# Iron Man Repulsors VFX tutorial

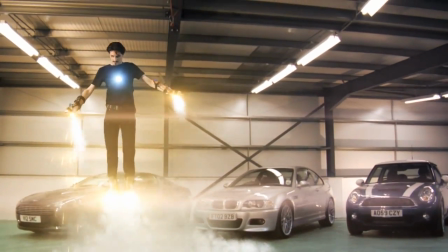I thought I'd try out some Iron Man effects, specifically the Iron Man repulsor jets that Tony Stark uses to fly.
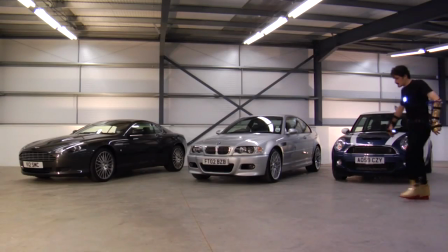Here's the shot we're going to be taking a look at. Now, there's kind of a funny story around this in that we actually shot this stuff way back in 2009.
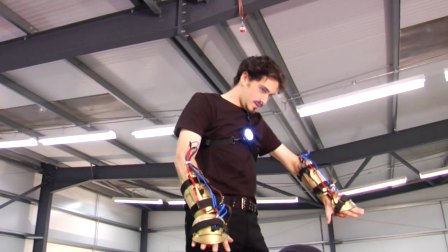With the Avengers breaking box office records all over the place, I thought I'd dig it out and have a look.
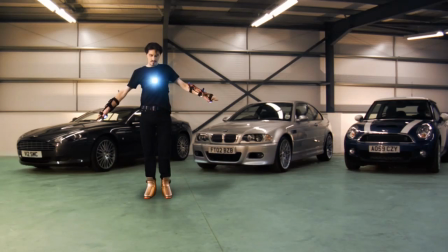There's a whole bunch of stuff going on in this shot.
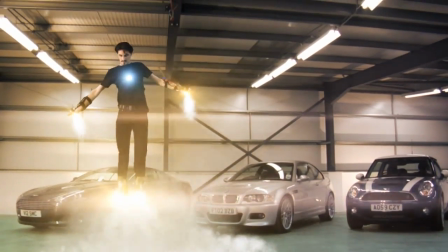I'm not going to tell you step by step exactly what settings to use, but I will go into all the techniques so you know how to put together something similar yourself.
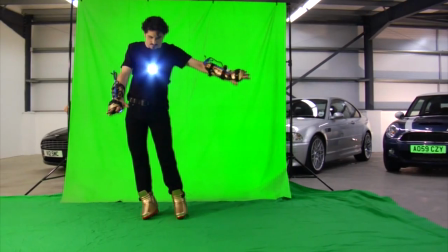First up, there's the actor, who was shot on a green screen. He pretended that he was flying around while the camera tracked left and right.
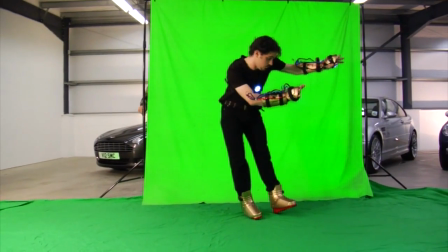The idea of this camera move was to get the correct perspective shift, rather than animating it entirely in post.
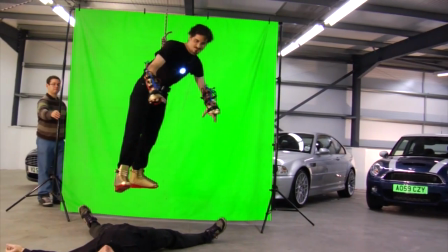We did try doing some wire work, but... well... it didn't work out.
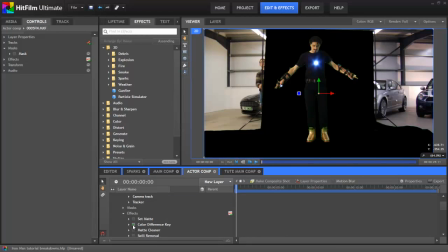After keying out the actor, I used a slightly unusual method to mask out the rest of the unwanted parts of this shot. It's easy to apply a square mask to the layer to get rid of everything behind the green screen,
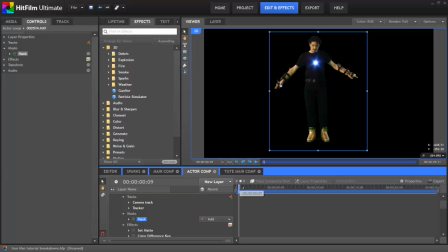but the problem is that due to the moving camera, I would have needed to keyframe the position of the mask throughout the shot.
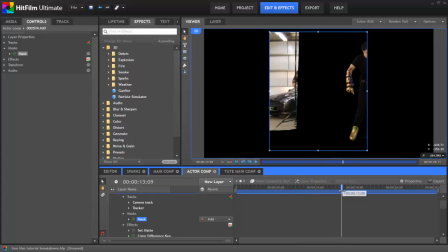Now it's really hot here in the UK at the moment and I simply couldn't face faffing about with keyframe animation,
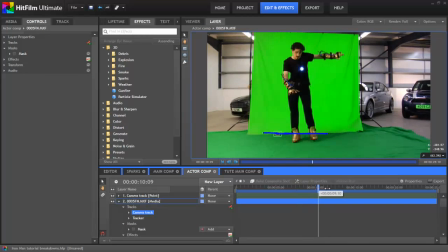so instead I drew the mask on a separate plane layer, tracked the camera movement and then used that track to animate the plane automatically,
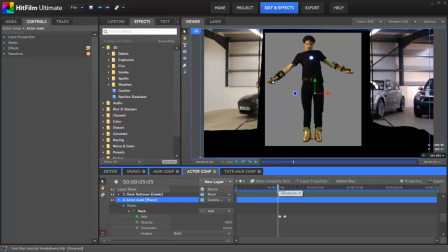ensuring that the plane mask stays in the right place throughout.
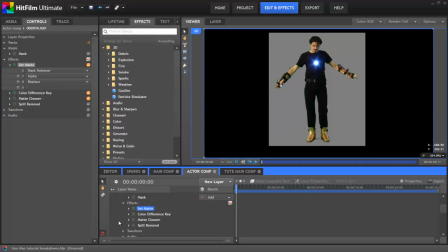A quick set matte effect then applied the plane's alpha data to the green screen layer and I was done, no animation required.
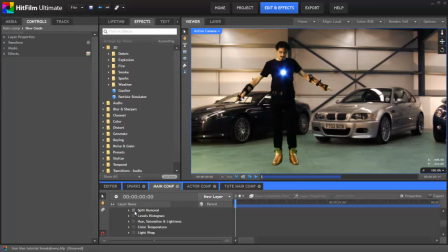A few other tricks were used to improve the realism of the composite. Spill removal got rid of the green reflected from the green screen and a combination of levels, HSL and color temperature blended him into the background better, and then a light wrap effect was used to have some of the background light spill onto the actor.
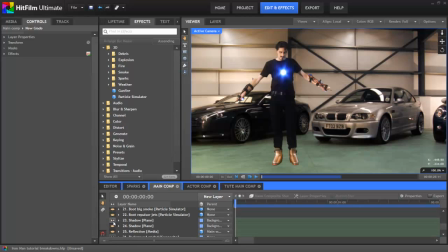A couple of shadow layers were added, simple planes which were masked and then blurred, and the entire actor was duplicated and flipped to create a reflection layer in the annoyingly shiny floor.
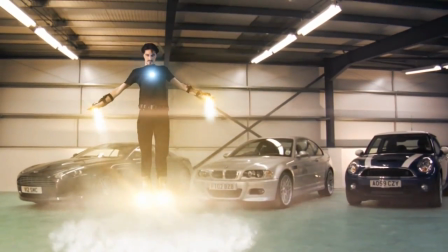Next up it was time for the fun stuff, the repulsors. These were made up of a mixture of light flares and particle effects.
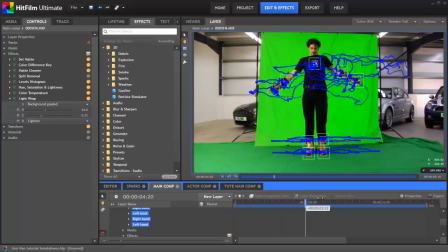The first thing was to do lots more tracking, so that I had the position of the actor's feet, hands and chest. As you can see, tracking was a big time saver in this project. Some were simpler tracks than others.
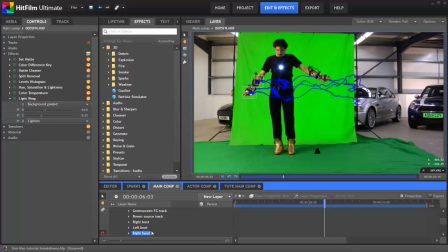The centre power source was really easy for example. For the hands and feet meanwhile, I used two point trackers so that I could also track the rotation. I found that by tracking the hands and the elbows I could get good results for example. Once all these tracks were made, the data was then applied to point layers.
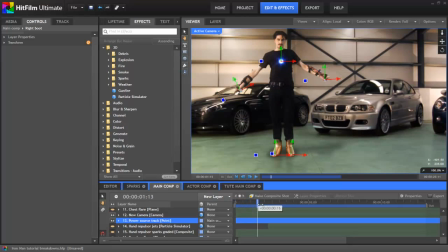It's usually best to apply the data to a point layer rather than directly to an effect as you can then re-use that point for multiple layers.
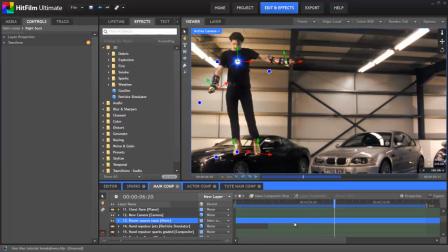So, here you can see those points in place on the actor. The power source was a simple anamorphic streak effect with some customisation.
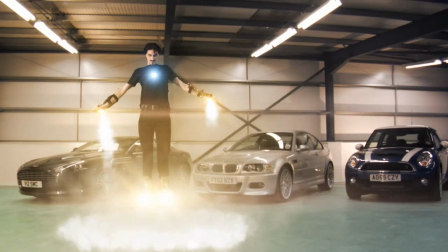It helped that it was being placed over a real light source as it occasionally flares out depending on its angle to the camera.
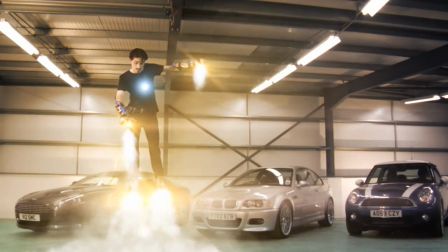As usual, a mixture of practical and CG tends to work better than going all CG.
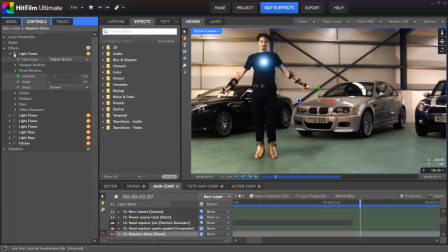For the repulsors on the hands and feet, I used the rather more exciting Digital Blocks flare, again heavily customised to give a particular look.
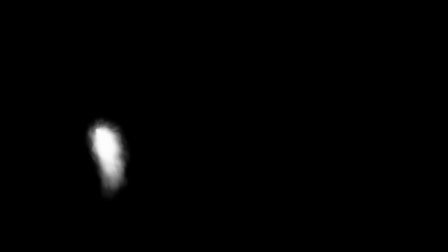The repulsor jets were custom particle simulations. They were set up so that the emitters linked to the tracked hands and the trajectories were set to cone.
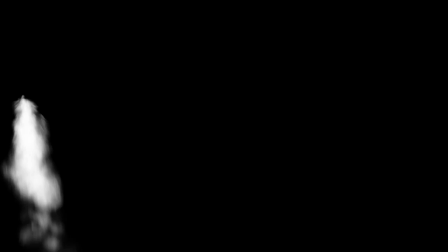After that, it was mostly a case of keeping the life setting nice and low and adjusting the lifetime properties so that the smoke fades out quickly.
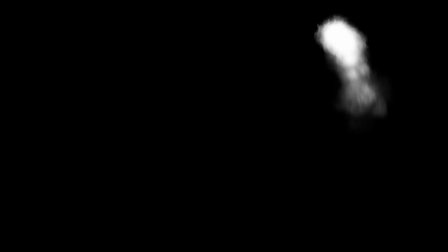The scale was also set to start off small and then get larger, giving the impression that it was emitting from the small palm repulsors then dispersing in the air.
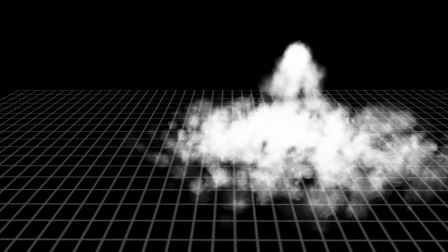The repulsors on the boots were duplicates of the same effect, only set up to use larger particles and have far more particles that lasted longer.
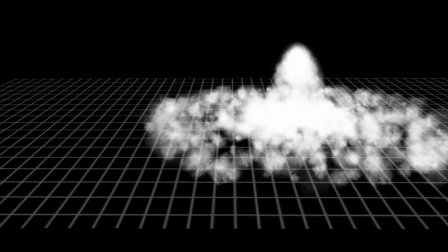I also added a floor plane and set up the particle simulation to use it as a deflector, so that the smoke impacts on the floor and then spreads out.
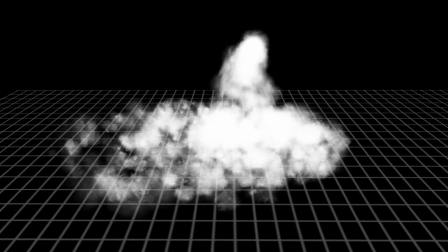The combination of tracked boots and floor deflector makes this kind of effect incredibly easy to set up in HitFilm Ultimate.